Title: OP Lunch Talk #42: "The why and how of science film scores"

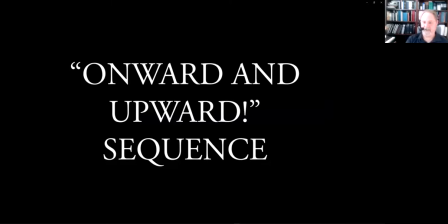1462s
Okay, so now for the up, onward, and upward. Here we go. Let's go through, do the blocking on this.
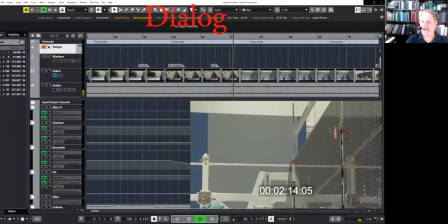1470s Our team is working hard in finalizing the second wing of the spacecraft, for which we are now in the process of performing in alignment to stiffness So you see here visually this is much busier
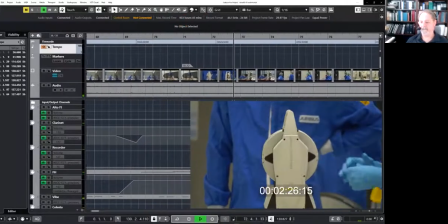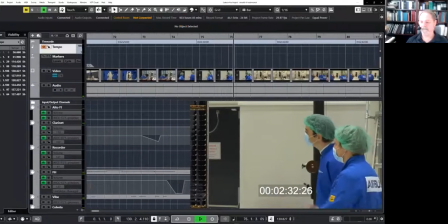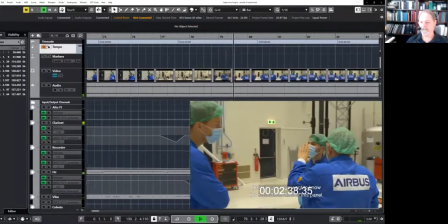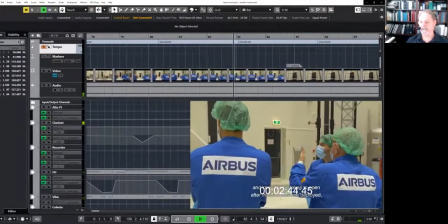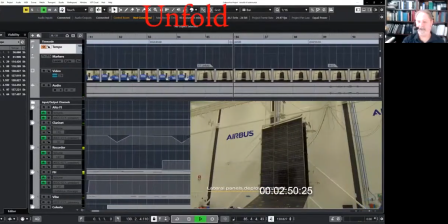1505s So we have some more unfolding here so I'm thinking reuse that unfolding magic music because this is magic to use for us was a challenge a big challenge use has a lot of properties which we have made before
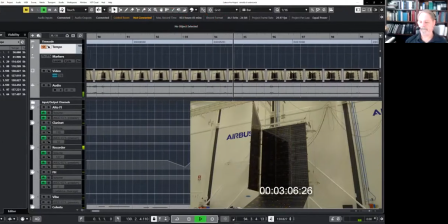1521s in in other solar arrays environments which we have encountered but not all together in
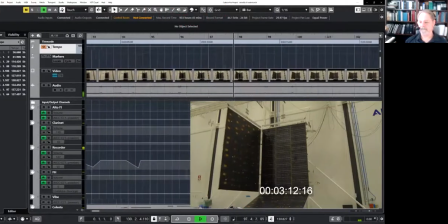1527s one project and uses the largest solar array we made we have lateral deployment which we did not before it goes to minus 240 40 degrees in deep space when it's in the shadow of Jupiter.
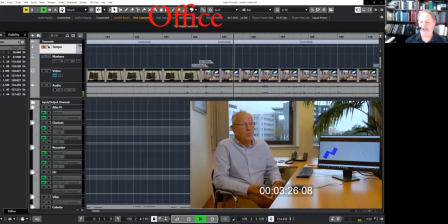1540s We have a high radiation environment, we go to high temperatures.
So we had a change of location here from the lab to the sky's office.
Everything has been done before, but not all together into one solar ray.
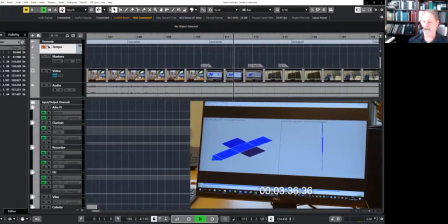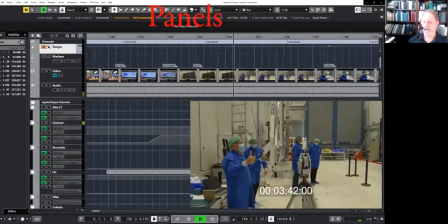1557s So you see these rings, you see them on the video in the deployment and you say wow, that's impressive.
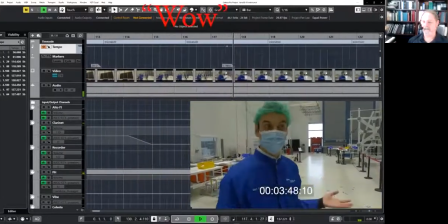1563s When you are here and you see the deployment real life, you say wow, This is huge.
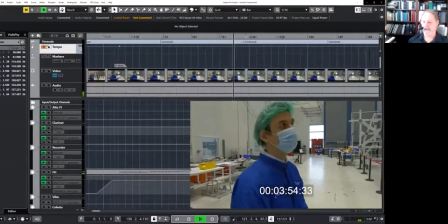1568s This is incredible. I'm happy to be here than having seen the solar panels in real life.
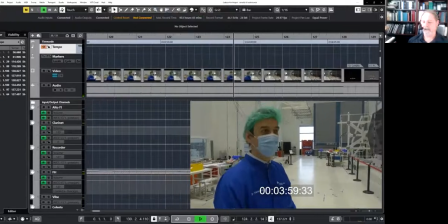1577s Our
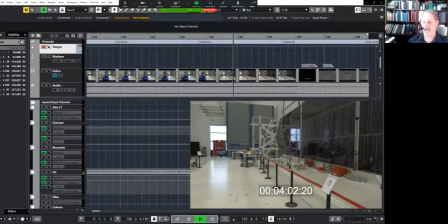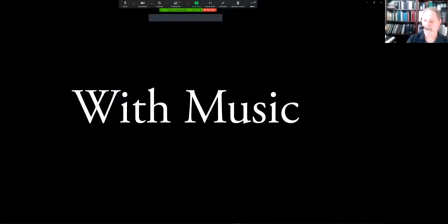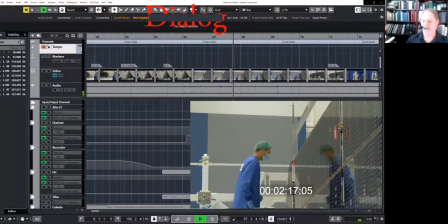1588s team is working hard in finalizing the second wing of the spacewalk.
Also, since this is kind of more heroic onward and upward, we've got to have a French horn in here.
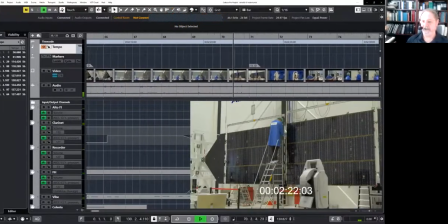1597s
Ah, there it is.
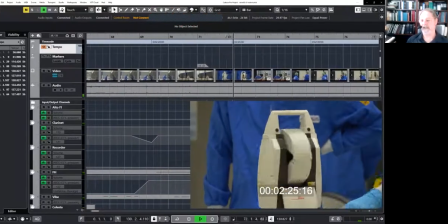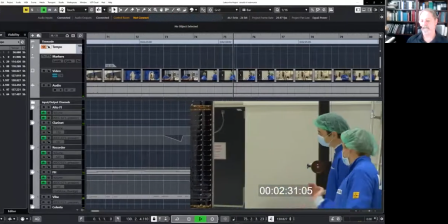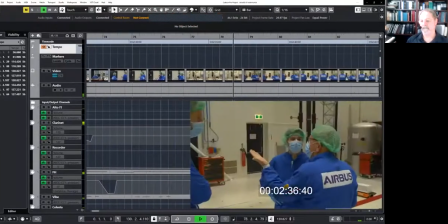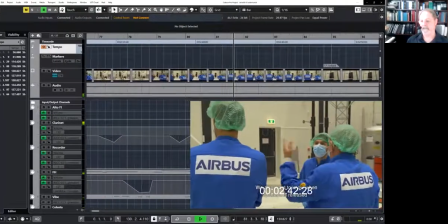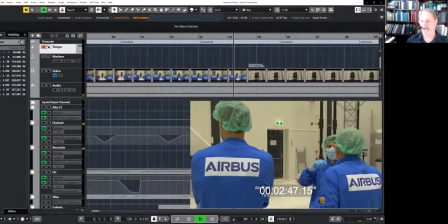1620s
We're unfolding again. There's that magic music again.
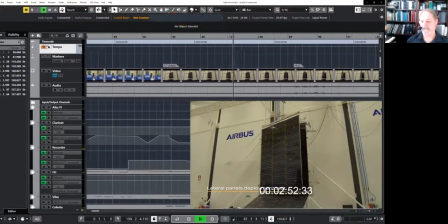JUICE for us was a challenge, a big challenge. JUICE has a lot of properties which we have made before in other solar rays,
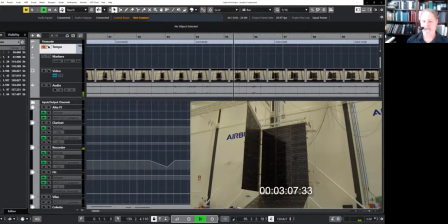1640s environments which we have encountered, but not altogether in one project.
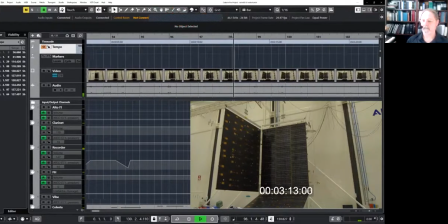1645s JUICE is the largest solar ray we made, we have lateral deployment which we did not before, it goes to minus 240 degrees in deep space when it's in the shadow of Jupiter,
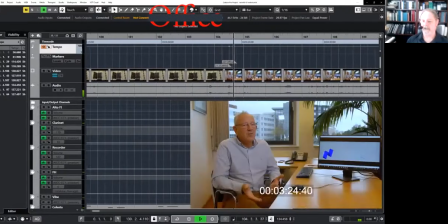1657s we have a high radiation environment we go to high temperatures when we go to venus
yeah every everything so this guy coming up at the end because wow he's like
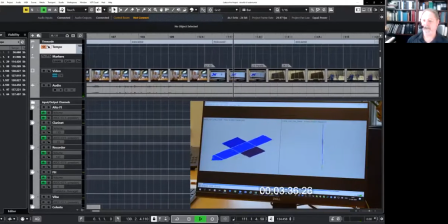1669s
really displays some emotion about this so i really wanted to do something to take advantage of that
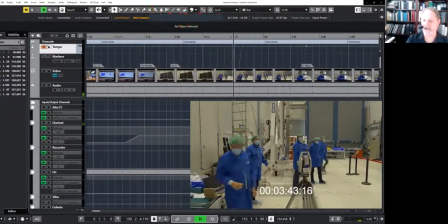1674s
so you'll see that the french horn comes in right when the guy looks at the camera sharing his there
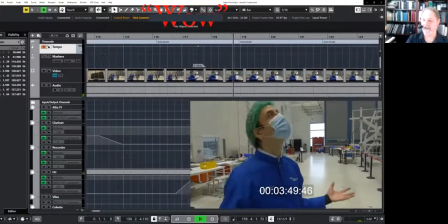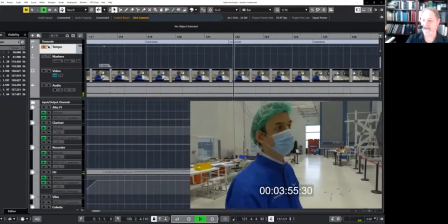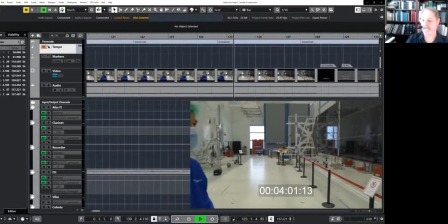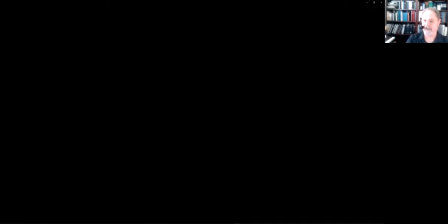1699s
little ding on the animation there so then here's the whole thing all put together